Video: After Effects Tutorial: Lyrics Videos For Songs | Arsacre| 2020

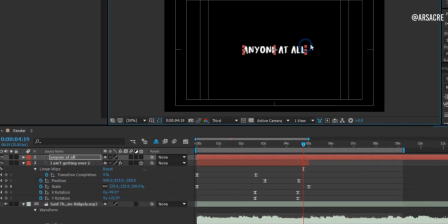now type the other line of the song open scale and add a keyframe set
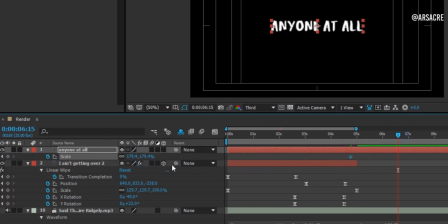the value like so go forward and change the value to something else trim this layer as well now
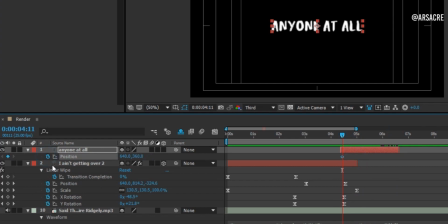apply some rotation and position keyframes like I'm doing add position keyframes and move it
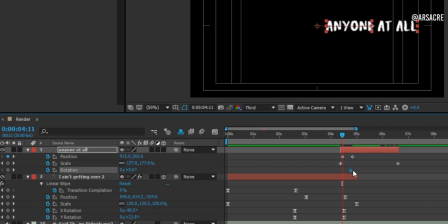out of the canvas as well by the way when you're creating a lyrics video it's good to have idea and theme in your mind.
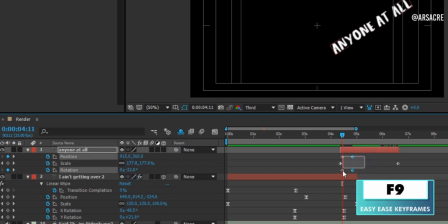Like in my mind, I am going for a cinematic look.
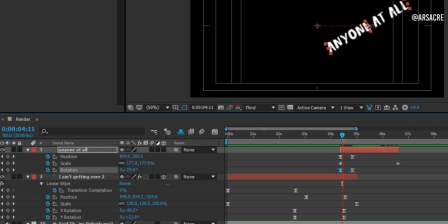So I am applying respected animation to the text, unlike ultimately complex or fancy animation.
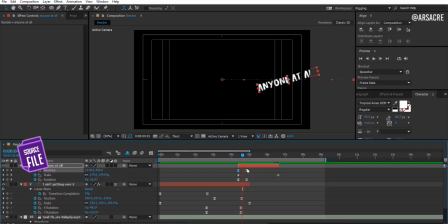I want it just smooth. As you can see, it will come in, and go out like this. Don't worry you don't have to create layers one by one, after this step you can simply duplicate the layers, it will save your time. Set the curve.
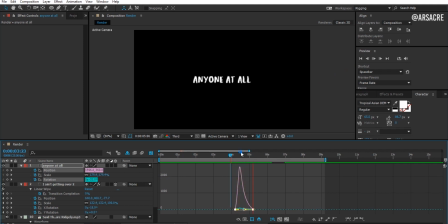Alright, it's good. I hope you're following along. Now add more keyframes to move it out.
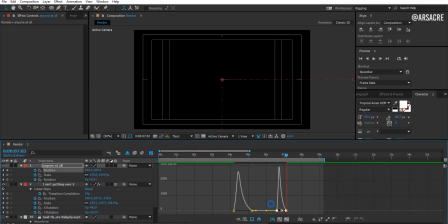Set the curve. If you have any question in your mind, don't hesitate to ask. Let's quickly preview it.
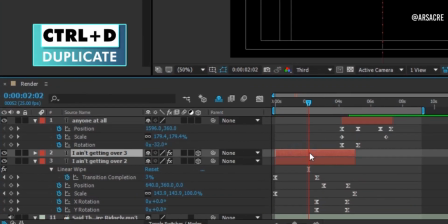Now duplicate the first text layer. I will disable the 3D option on this duplicate layer, and put it above all.
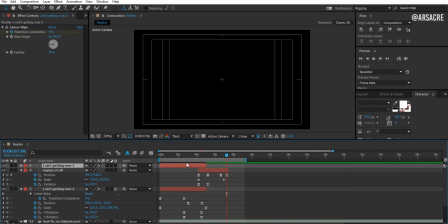Move it forward. Double click it, and start typing the next line of the song. Apply the same movement.
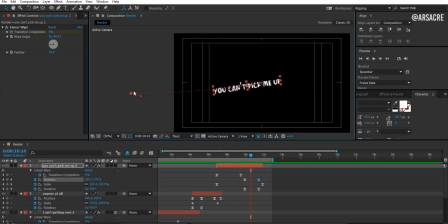Like we did for the previous text layers. Now at this part, I want zoom in animation with this text layer.
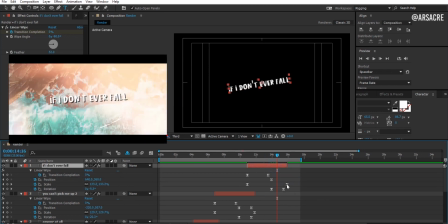so add scale keyframes like I'm doing I want something like this zooming text effect
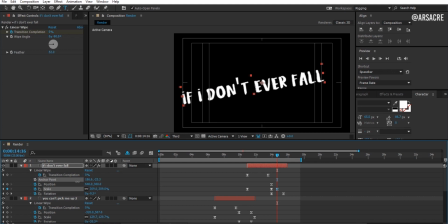so I am trying to achieve this look I will increase the scale value I
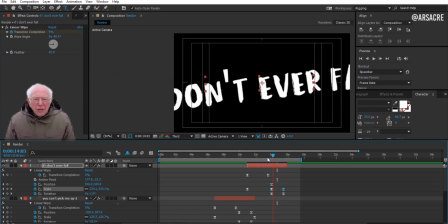am asking once again let me know if you have any confusion select
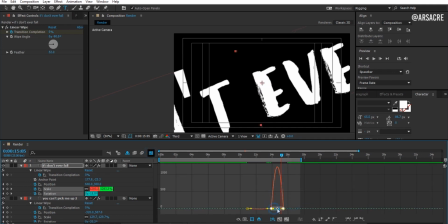these keyframes and make a curve like this when making animations always try to get into the graph editor
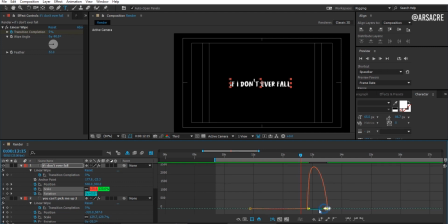it gives your animation a nice and smooth motion and it looks attractive to the eyes of the viewer yes that's good let's quickly preview it
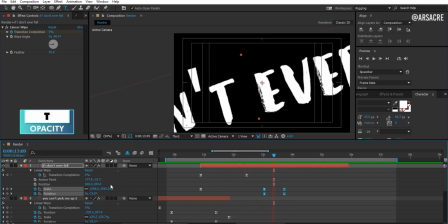good add keyframes to the opacity to make it fade
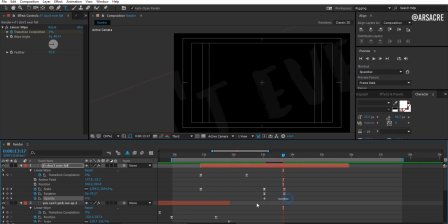adjust the keyframes easy ease them go till the graph editor and play with the curve so it will zoom in and quickly fade out like this now
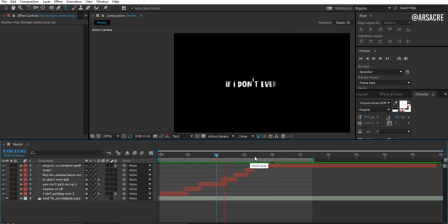I will add all the text layers with different movements with the same method as I demonstrated
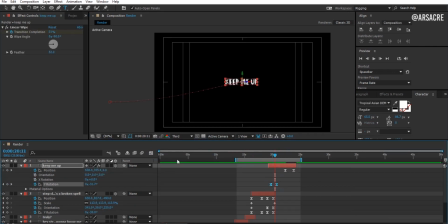in front of you I hope you're following along now
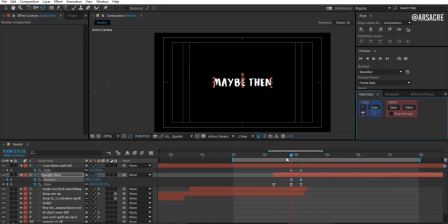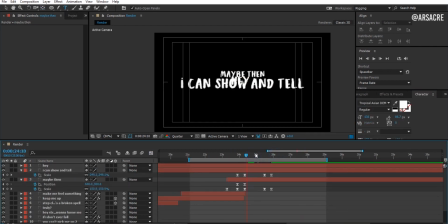at this hey part I want something special like in the video you can see something like jumping effect so let's add scale key frames to this layer make